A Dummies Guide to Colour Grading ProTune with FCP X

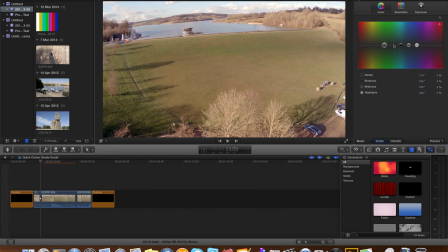[14:46]
Let's start by adjusting the tone of that, it doesn't look much in the way of summer grass so we know it's a mid-tone, let's grab the mid-tone controller, pull it over into the greens
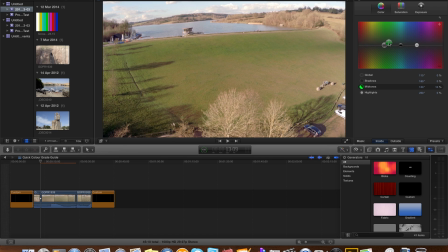[14:59]
and start looking for a summer green, well that looks more like a summer green to me, fresh new grass and let's go over to saturation and we only want to adjust those mid-turns so let's just increase
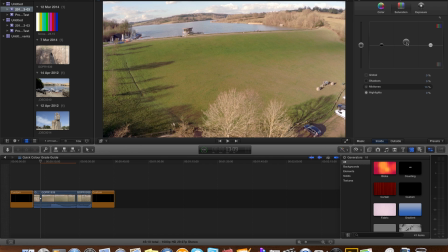[15:16]
the saturation just a little bit not too much want it to pop but we don't want it to look unreal it's looking a little bit unreal down here to me so let's just ease that back just a little extra and I'm with that right
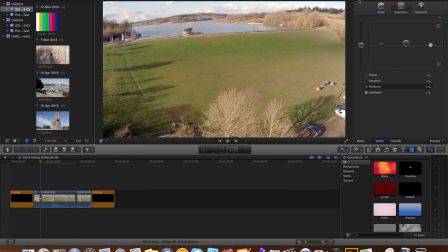[15:33]
let's go back to our inspector again let's have a look at those blue skies and a little bit of reflection in the water so let's add another correction click on the add correction coming up with correction
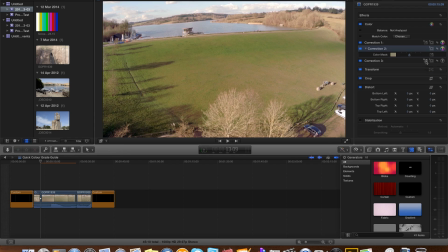[15:50]
3 and again we're going to add a color mask with the eyedropper try and find something that's a little bit blue again let's just push it out a bit to take in more of a broad spectrum of the sky let's
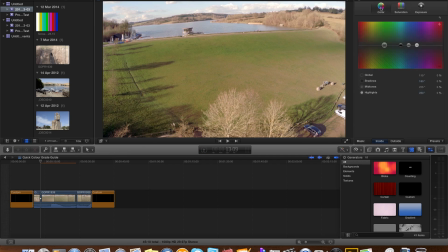[16:09]
activate that again so back over to our tone and if you go back to the Ansel Adams zone system you will tell you that blue sky again is a mid tone so select the mids and we need to find the blue blue,
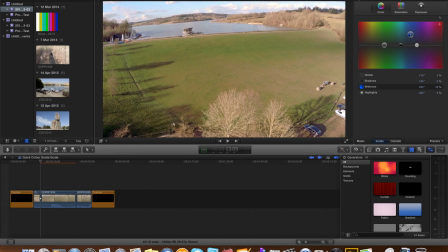[16:26]
which suggests more of a summer sky than a spring one. Well, you can tweak around till the cows go home, but for the purpose of this that's going to work for me.
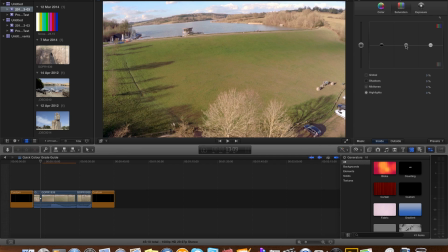[16:46]
And again, saturation. We only want this mid-turn blue to be increased, so let's grab that.
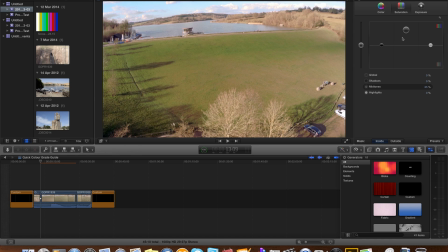[16:59]
We can afford to push that quite considerably get that blue there now as you're making these adjustments guess what your eyes going to compensate so basically you're going to do it you're going to have a look how it was good to take it off look at how it used to be and then
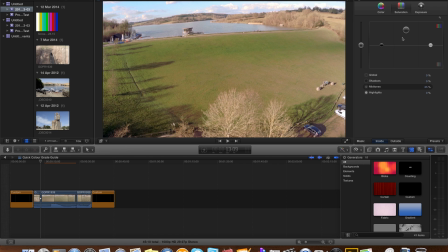[17:16]
you're going to go back and tweak but you really don't want to watch me doing this for too long let's go back to our inspector and you know what I'm more or less going to leave it at that one last thing sharpness
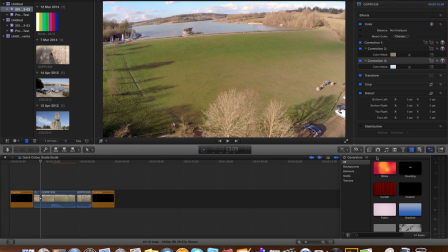[17:31]
it doesn't really look very sharp it's a little bit dead and if we come to the effects and select blur would you believe down at the bottom you've got a sharpness
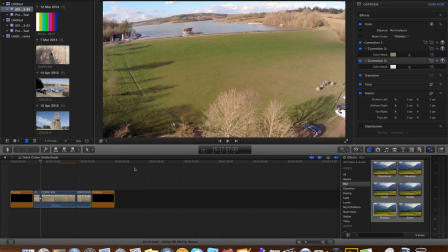[17:49]
filter so let's grab the sharpness filter and pull it over the bit that we want to be adjusted Inspector again it comes up sharpness 2.5 do you know what from experimentation I
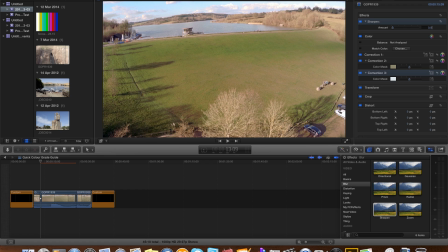[18:05]
usually find about 3.5 will do nicely on this subject and there we go I'm going to leave that to render through now and then we're going to play before and after okay the scenes finally rendered through let's
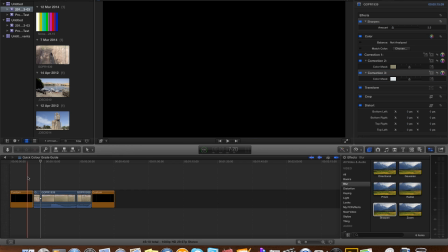[18:20]
have a look at our before and after so here we go well